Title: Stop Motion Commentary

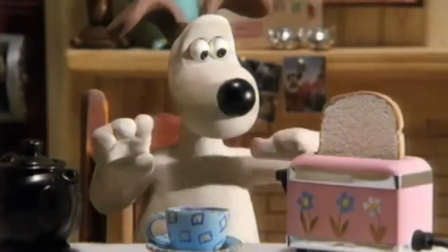[0:03]
Stop motion is an animation technique which manipulates objects in a physical way to make them move independently.
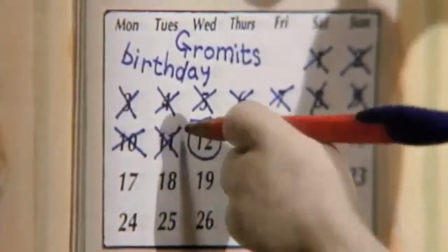[0:10]
These objects can consist of people, models, and household items.
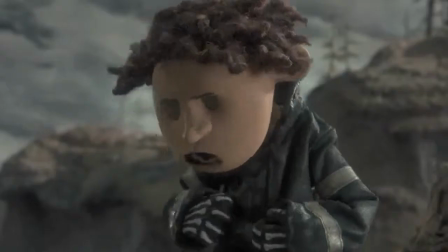[0:15]
The way this technique is achieved is by taking a picture of the scene and then move specific details ever so slightly and take another picture,
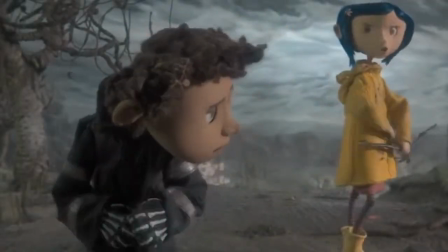[0:23]
then repeat the process. This creates a very quirky and distinct animation style which is made more fluent the smaller the changes are.
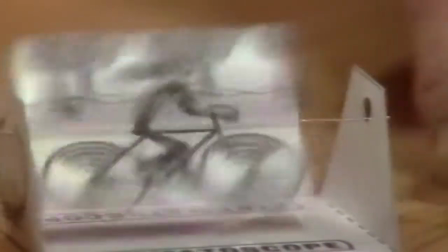[0:35]
Persistence of vision is the theory that the human eye is believed to only see the difference in frame rate up until 24 frames per second.
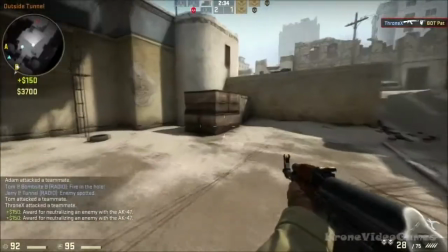[0:43]
But since the recent progression of video games, it has been proven as a myth because there is a noticeable difference between
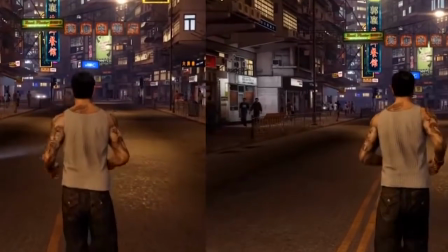[0:51]
30 and 60 FPS and 60 to 120 FPS.
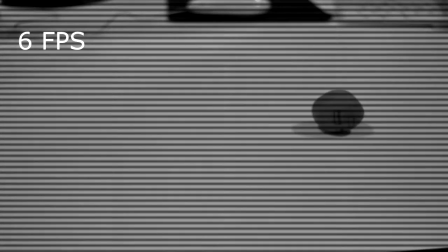[0:55]
Frame rates are the frequency at which an imaging device produces consecutive images called frames,
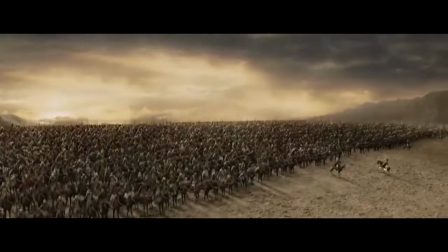[1:02]
and there are many different types for different mediums and regions.
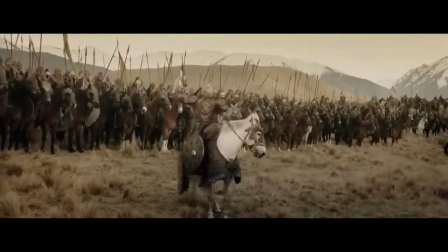[1:06]
Standard films are at 24 frames per second, American film 29 FPS,
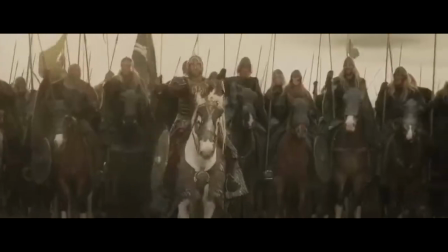[1:13]
European film 25 FPS, and stop motion 12 FPS.
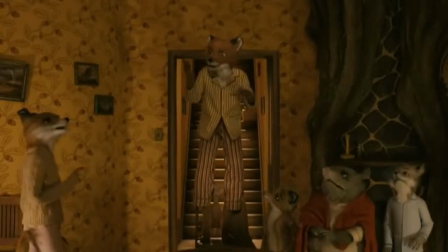[1:17]
But recently stop motion companies have been trying to achieve 24 FPS,
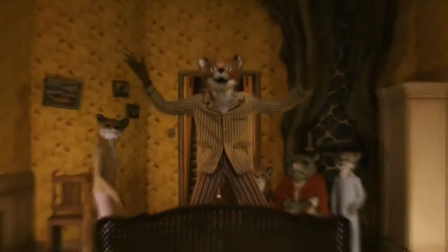[1:22]
which is literally double the work, so frame rate capabilities are constantly increasing.
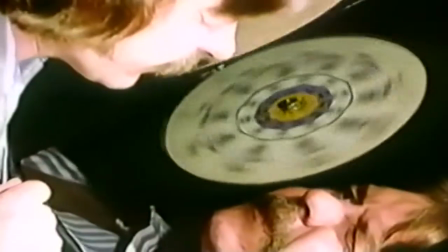[1:30]
The phenakistoscope was one of the earliest animation devices, but was significantly more developed than its predecessors.
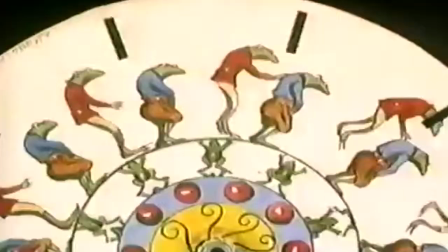[1:38]
It was invented in 1831 by Joseph Plateau.
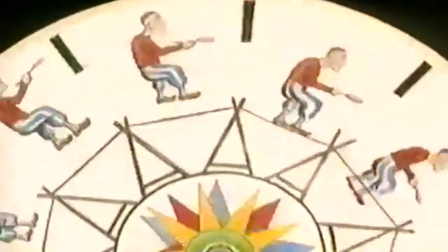[1:42]
The device consisted of a disc with several images drawn around the edge, with slots cut out on a separate disc closer to the center.
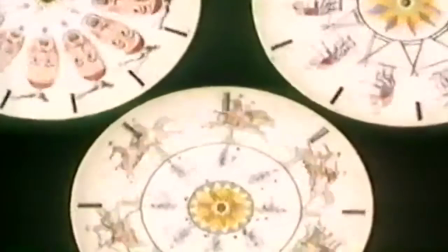[1:50]
To get the animation effect, the image disc is spun in front of a mirror whilst the user looks through the slots.
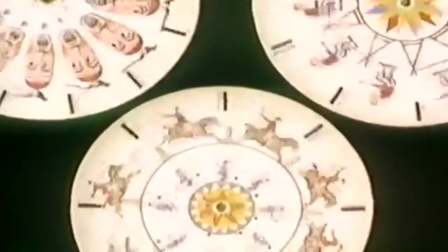[1:56]
This breaks up the image and creates a flowing motion which appears as an animation.
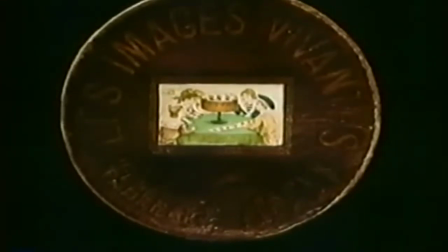[2:01]
The concept for the zoetrope was conjured in 1834 by George Horner and was marketed in the 1860s.
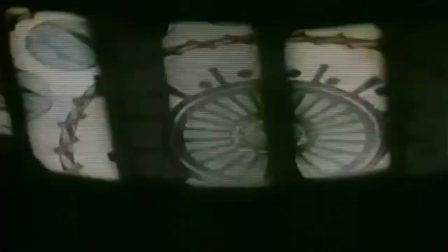[2:09]
The zoetrope worked in the same way as the phenakistoscope, but was cylindrical rather than a two-dimensional circle.
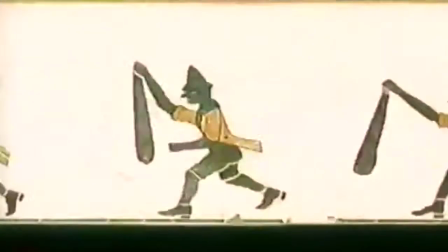[2:17]
This meant that the operator did not have to use a mirror like the phenakistoscope because of its shape.
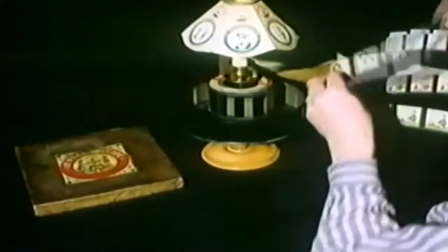[2:23]
Then came the praxinoscope.
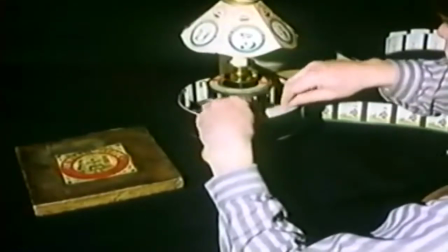[2:26]
Invented in 1877 by Charles-Émile Renal, the praxinoscope is very similar to the zoetrope in its design,
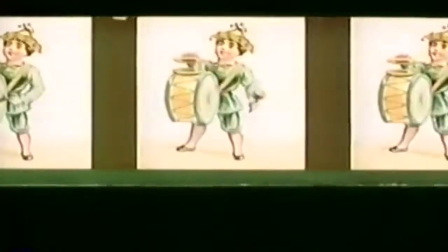[2:34]
with the use of a cylindrical base, but instead of slits to break up the images, the praxinoscope uses mirrors,
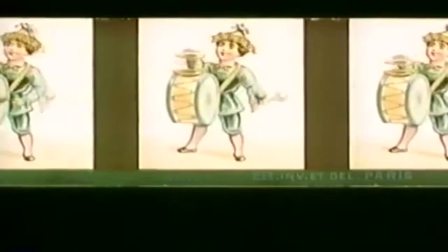[2:40]
which makes the experience less tedious than its predecessor.
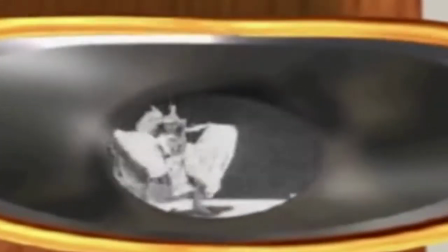[2:44]
Made in 1892, the kinetoscope was developed by an employee of Thomas Edison, William Kennedy Dixon.
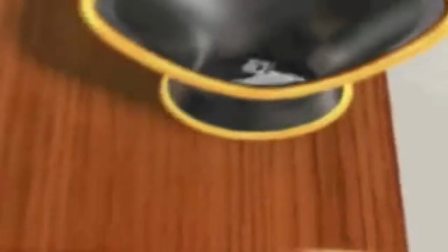[2:51]
The device used a reel of pictures controlled by the handle on the side of the machine.
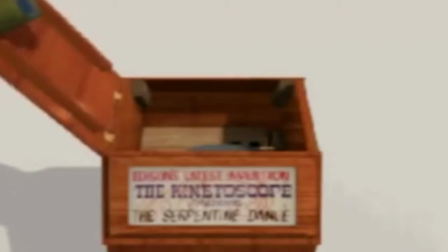[2:56]
As the handle was cranked, the images would appear to move seamlessly, creating a short film.
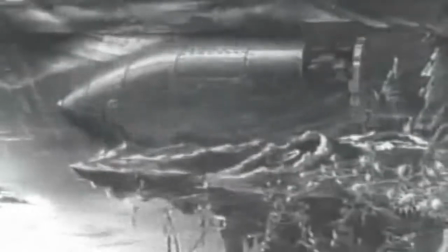[3:02]
Georges Méliès was the first person to implement stop frame in his films. The stop frame technique was created accidentally whilst George was filming.
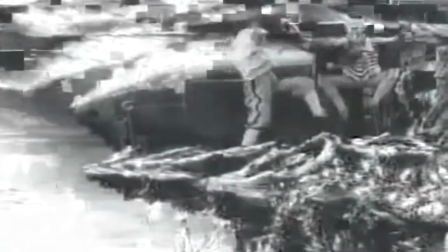[3:10]
He turned off his camera as an object was removed from the set, which portrayed the illusion of an object disappearing.
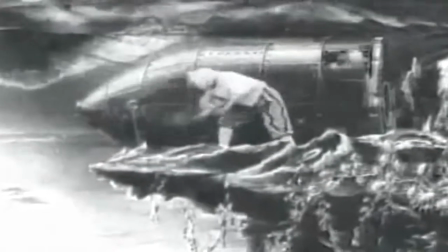[3:17]
This technique can be seen in all of his films, most famously A Trip to the Moon, where stop frame was used in order to speed up movement, like so.
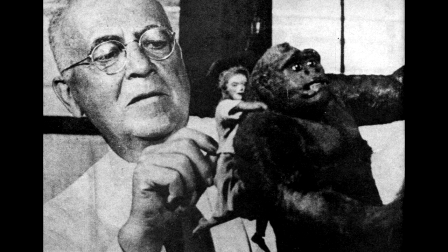[3:30]
Willis O'Brien was an American stop-motion animator, born March 2nd, 1886.
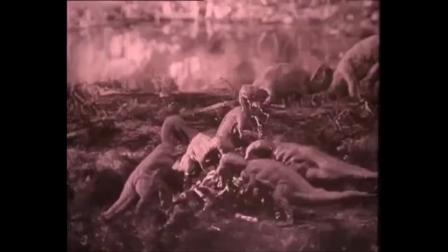[3:35]
His fame began with one of his first major stop-motion pictures,
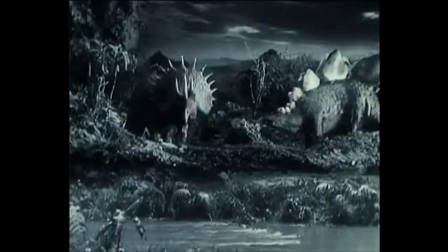[3:39]
The Lost World in 1925, which astounded audiences due to the scale and visual effects.
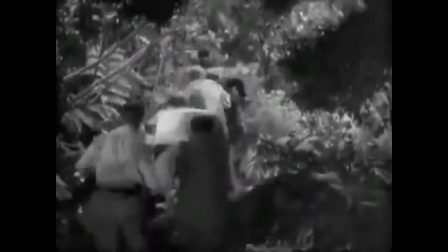[3:46]
Later, Willis created the infamous King Kong in 1933, which would later spawn many remakes.
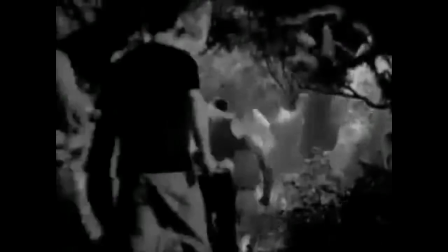[3:52]
The film combined footage from actual scenes and merged them together with the stop
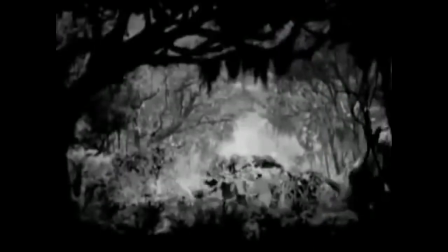[3:57]
motion so that they could actually integrate the actors into the fantastical world.
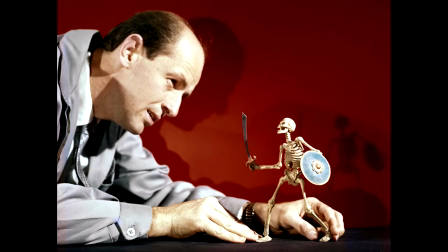[4:02]
Ray Harryhausen was infatuated with Willis O'Brien ever since he saw King Kong.
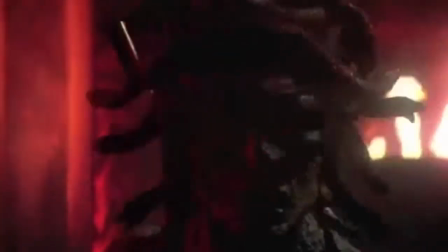[4:07]
He then started to experiment with animation shorts. One of his friends arranged a meeting with O'Brien for him.